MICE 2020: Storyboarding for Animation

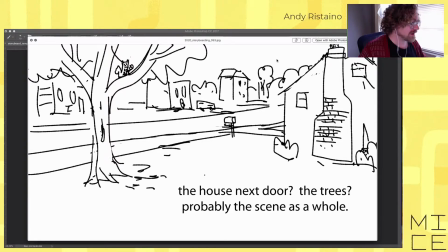19:14 Or you probably take in the fact that you're in the neighborhood, right? that's the first thing you get when you look but eventually you might start to notice littler things you know like this squirrel over here or this gnome in the bushes there you know or a baby in the chimney up at
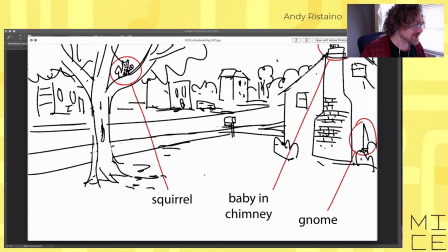19:30 the top there um you
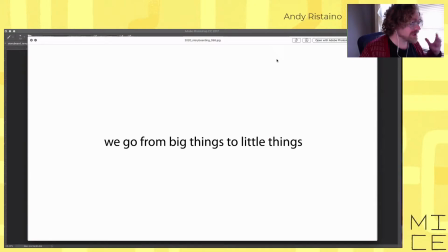19:34 know and uh we kind of look at things from big things to little things uh we kind of translate the world so take we assess the situation and then we have time to focus on smaller things you know and I think that's a survival technique but in film
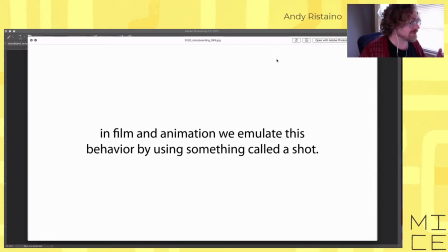19:50 and animation we actually emulate this process and behavior by using something called a shot and this is something I talked about while I was boarding and I'm sure a lot of you already know what a shot is you know but you know shots are basically different types of compositions used to establish things
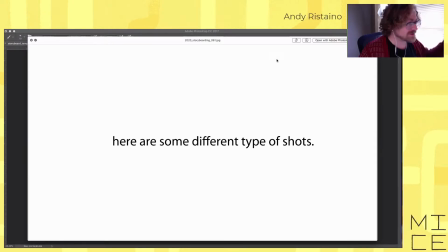20:06 like location feeling and mood and here are some different type of shots so I'm just gonna go through and talk about shots and you know one thing to
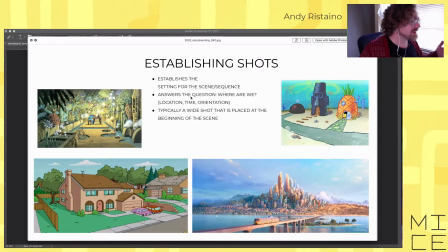20:15 start with is the establishing shot so this establishes the setting for the sequence or the scene you know answers the question where are we in location time and orientation typically it's a wide shot that's placed at the beginning of a scene so it could be interiors
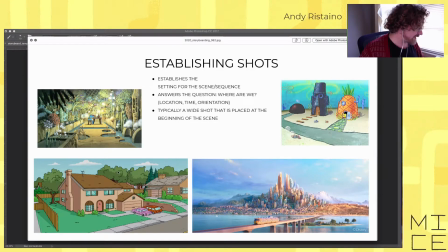20:31 this is from Nazca here's the Simpsons house you know that's a good establishing shot you know you're at the Simpsons house this is the city and Zootopia. Here's SpongeBob's house and you know like it can't include a character in there you know like we know the characters in there. So
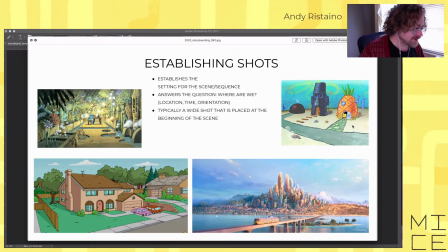20:53 SpongeBob's at home or leaving home.
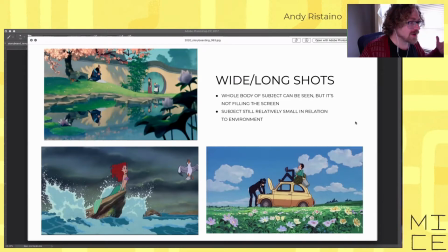20:57 It's wide or long shots and that means the whole body of the character can be seen but it's not filling the screen. So you get some of the environment and then you get characters interactive.
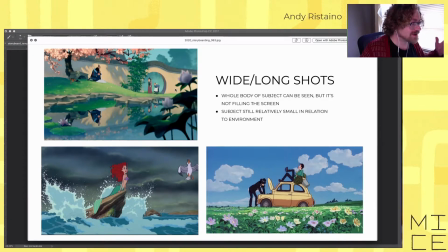21:09 You can see where they're going what they're doing you know the subject is still relatively small in relation to the environment the important thing is you can see the character in relation to their environment and kind of get a picture of everything that's going on around them and maybe things that are about
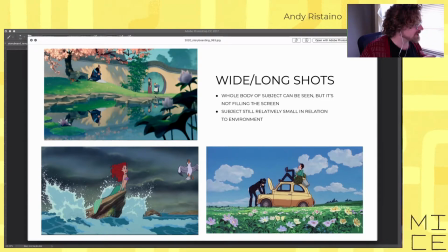21:27 to happen to them too you know like on this one you can see they're coming through this doorway and they're probably going to go
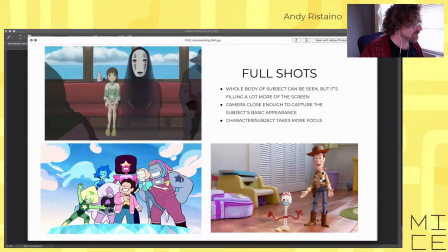21:33 talk to this guy up there full shots these are closer shots so we're kind of zooming in. These are usually whole body shots and so the body of the subject can be seen but it's filling more of the screen. The camera is close enough to capture the subject's basic appearance. You can kind of learn more about the characters,
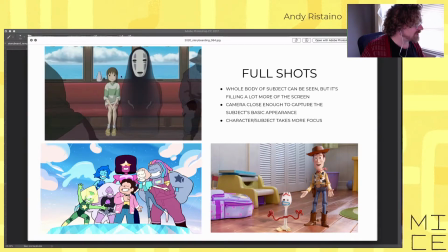21:53 you know, what they're feeling or thinking, what they're wearing, you know. Yeah, it's a good, you know, like a long shot. It gives you a lot of information, basically.
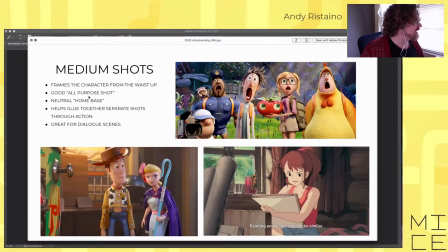22:08 From there, we can go to medium shots. This frames the characters mostly from the waist up.
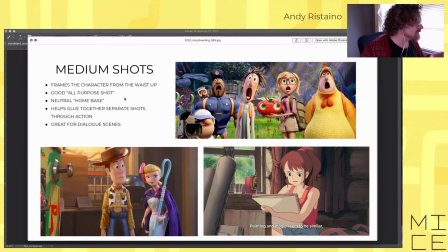22:13 It's a good all-purpose shot, you know, helps glue together separate shots, and it's great for dialogue scenes because you're, like, close enough to see the characters' faces and their expressions, but far enough away that you can see two characters interacting with each other and
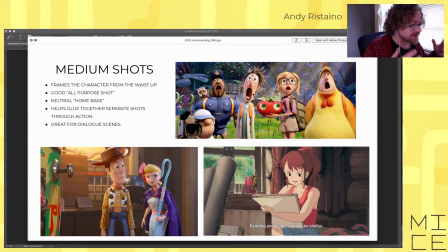22:30 yeah and see their arms move and see them pose out and stuff like that so then we start getting
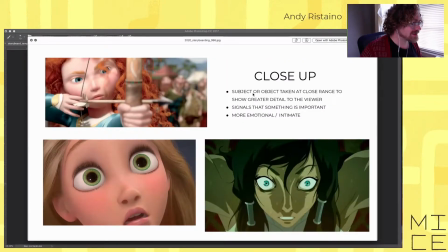22:40 closer so close-ups and these are you know really close on something so you can show greater detail usually it signals that something important is happening more emotional and intimate so you can really get into the emotion of the characters basically
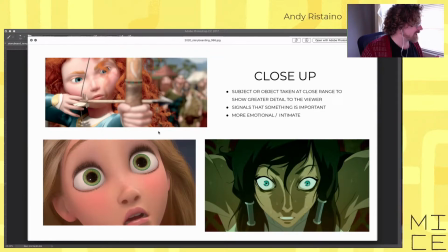22:56 whatever they're going through uh you know whether it's concentration or fear or anxiety uh or something else um
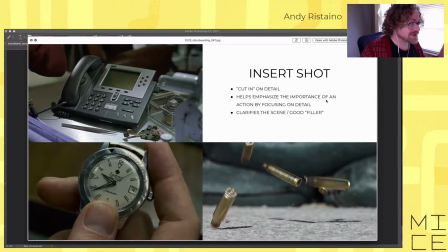23:06 you know and then another all-purpose shot is an insert shot so uh it's like a cut in on a detail it helps like emphasize the importance of an action by focusing on a detail uh and clarifies the scene uh you can kind of put these in anywhere kind of like they're they're great like if there's lot going on like
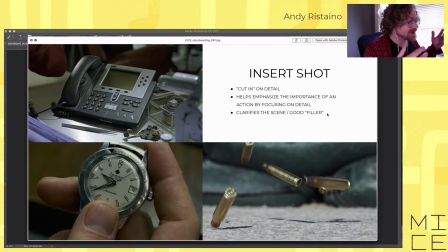23:25 if you have an action scene and someone's like gonna take something out of their pocket or and at the same time their shoelaces aren't tied so and they're about to trip over their shoes you can do a cutting shot of them taking something out of their pocket and cut to their shoes as they're about to step on their shoelace and
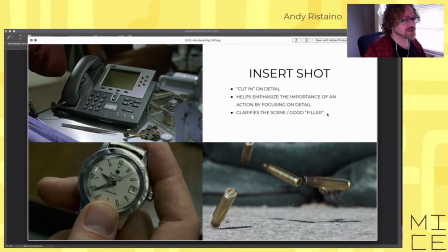23:41 you can kind of like tie together all these loose ends to a shot and uh uh i don't know i i kind of love insert shots uh because they help they help you kind of tell the story that you want the viewer to tell to keep
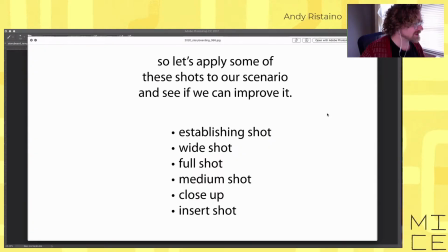23:58 see like you make sure that the viewer sees what you want them to see basically so so let's apply some of this stuff to our scenario so we're gonna do another pass on our scenario but this time we're gonna see if we can approve it you know now
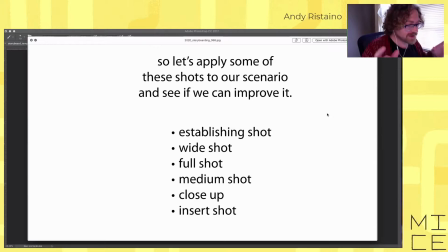24:16 that you have some time to sit with it you probably thought a little bit more about it you can keep shots if you want you can throw shots away I suggest taking a new piece of paper out and and starting over and if you want to keep a shot just redraw it quickly you know and uh what we're looking for is you know we want to start
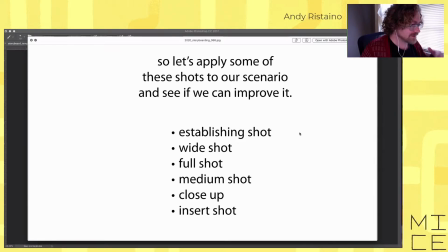24:36 with an establishing shot to kind of anchor where we are and you know try to give us some information and you can take your scenario and add more to it or expand it or uh yeah and then you want to add yeah you don't have to have all these shots but just try
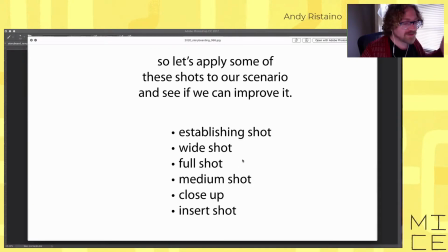24:55 to add some in if you haven't already you know your first pass you might have already put some of these shots in but yeah establishing shot wide shot a full shot medium shot close up and insert shot so
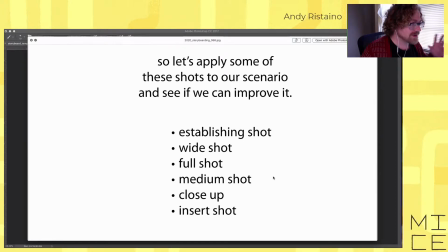25:14 yeah think about what you want to change and then We're going to do another five minutes on this and I might give you a little bit of extra time on it also.
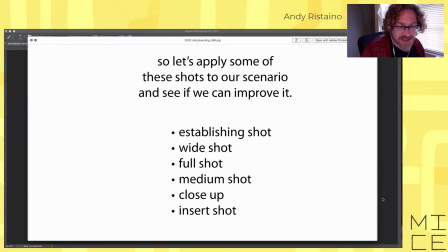25:30 But yeah, Shelly, did we have anything in the photo booth and did anyone submit anything from the first pass? We do. Yeah, let's take a look at that. All right.